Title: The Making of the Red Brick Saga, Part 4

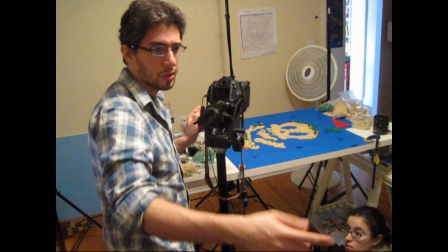The last of the licensed Red Brick shorts was Pirates of the Caribbean.
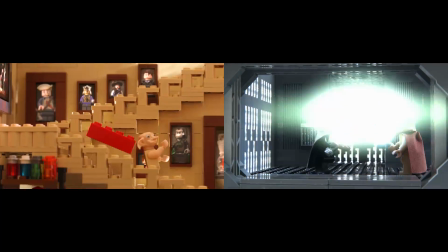Compared to the 2 episodes we had already done, this one was relatively simple.
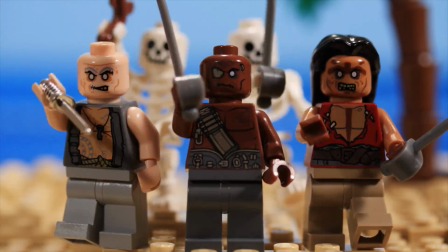One setting, minimal characters, a quick build, and a few effects.
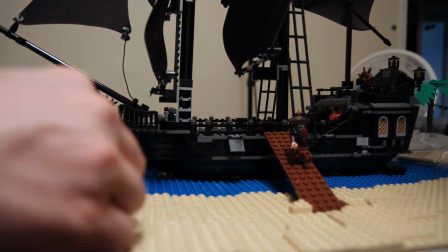There were 2 main locations we had to build for the Pirates short. First up was the microscale Skull Island.
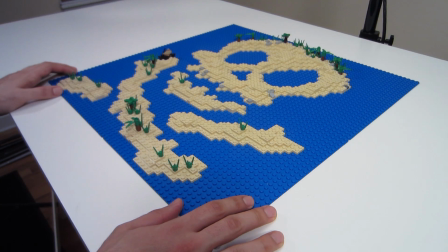So here is the island, the Skull Island from the Pirates short,
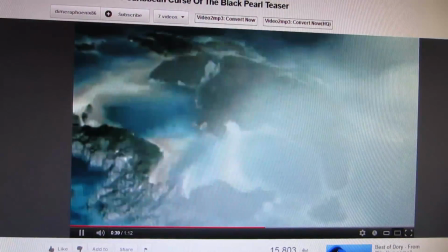and for the reference for this, we looked at the first Pirates of the Caribbean teaser trailer, which actually has a Skull Island.
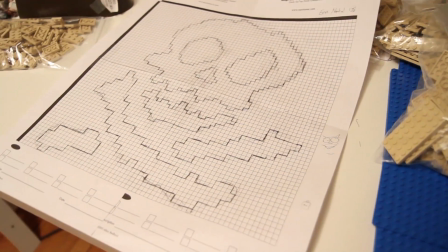This island was designed by Erin, and she drew it out on graph paper first,
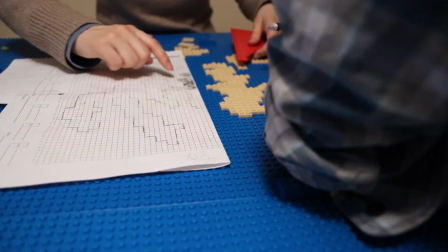and then a bunch of us started to just sort of sketch it out in brick form and build up sort of the land masses,
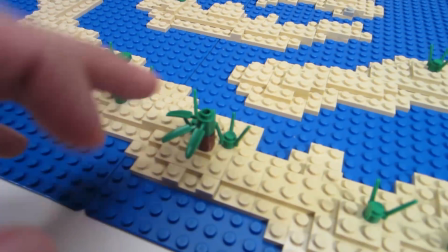adding in all the trees and the foliage, trying to figure out where to fill in things.
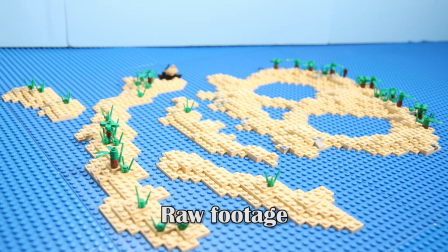And then Sarah actually came in and did some color treatments and did the background and stuff to make it look very warm and Caribbean.
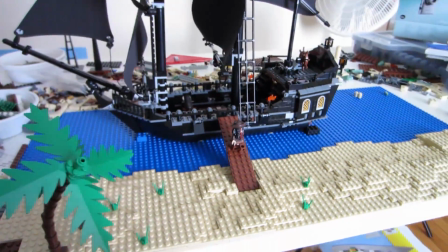The other main set was the minifig scale shoreline, which we built as one long piece and used for most of the remaining beach scenes.
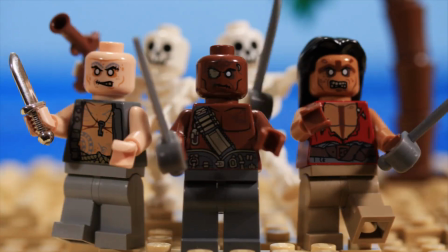We changed up the background details and camera placement to make it seem different from shot to shot.
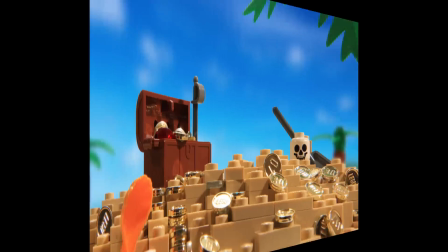The only time we didn't use this long shore piece was for the final shot, where the red brick lands in a pile of pirate treasure.
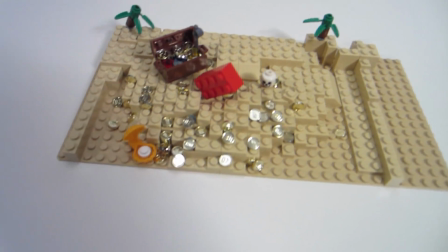Here's a quick look at the setup from the end of the Pirates episode. You can see it's mostly a lot of gold.
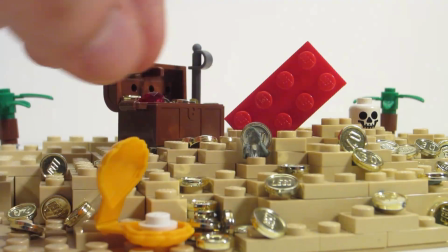The real secret behind this setup here is that pretty much every piece of gold has a piece of blue tack on it.
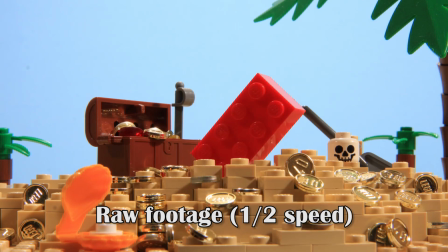And basically this was because we needed to be able to animate the gold piece by piece and animate the red brick crashing into the sand.
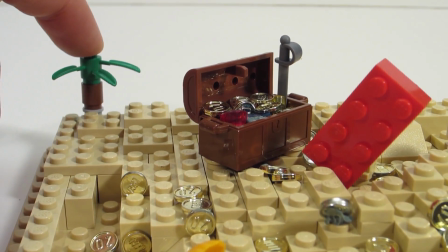And you might notice also in the back we've got these forced perspective palm trees that
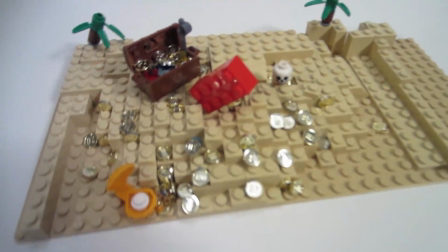are kind of blurry in the background of the shot to make the sets that we build seem bigger than they actually are.
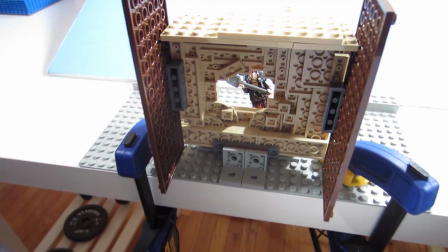The forced perspective technique doesn't just apply to backgrounds. It can also be used to achieve other special effects.
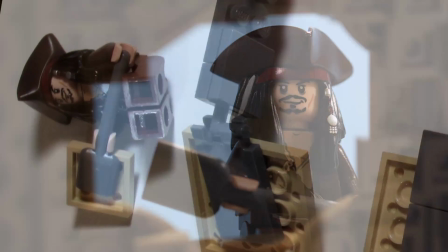In the scene where Jack Sparrow first digs up the red brick, Jeff had the great idea to create a forced perspective shovel.
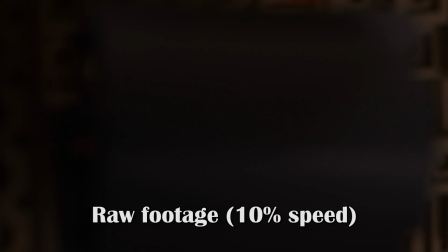We built several dark gray shovel pieces and adjusted the size and placement of each, frame by frame, to create the digging effect.
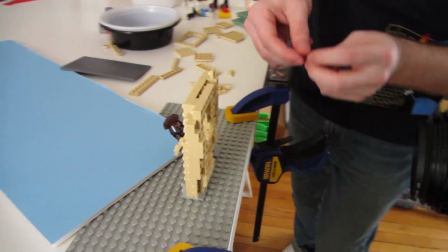You may have noticed that we reuse a lot of the same tricks and techniques throughout all our videos.
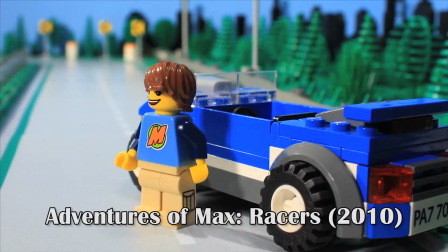This shot of Jack Sparrow, looking down at the camera, is very similar to one we used in Adventures of Max, where Max opens up the trunk of his car.
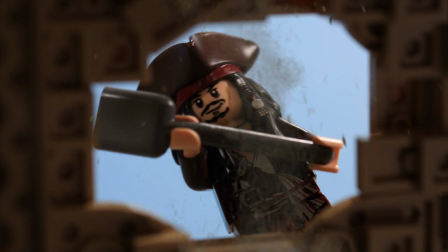When translating things from storyboard to animation, we try to plan out the best ways to approach each shot,
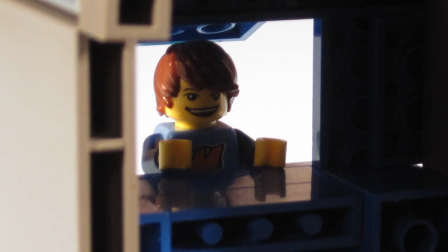action, or effect, and we always use things we've learned on previous projects to help save time.
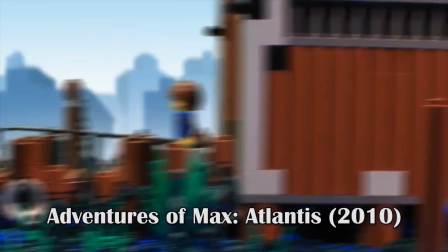Another example of this is the ocean effects. We had previously tried brick-built waves in the Max Atlantis episode.
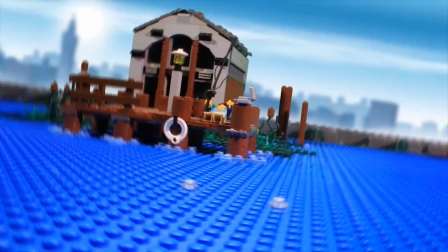Once we come up with animation techniques like these, and we know that they work, we try to reuse and improve upon them whenever we can.
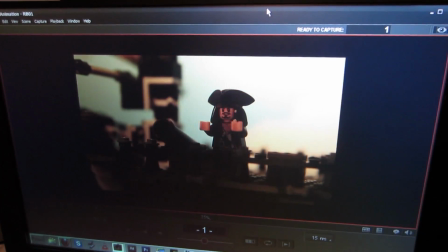Here are a couple of other brick-built effects that we used on the Pirates of the Caribbean spot.
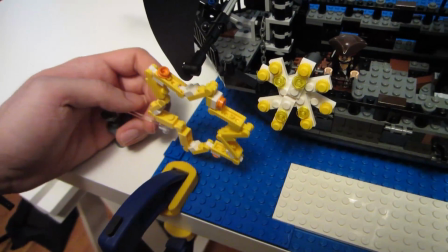So we've got these explosion pieces that we're going to test out to see if we can use them for the cannonball firing in, what is this episode?
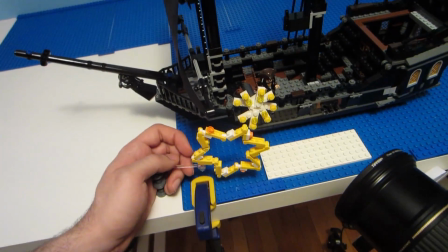Oh, Pirates of the Caribbean.
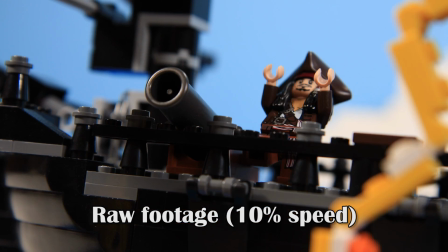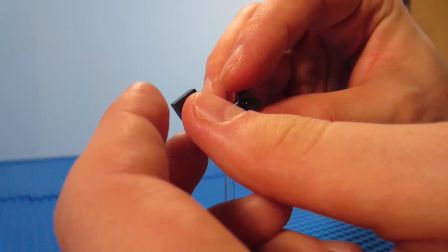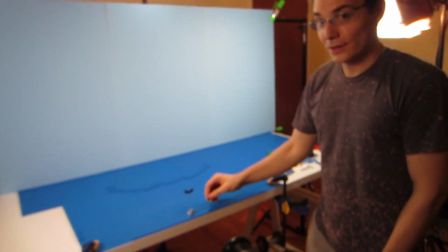So Mick, what are we animating here? Animating a bird flapping in the distance.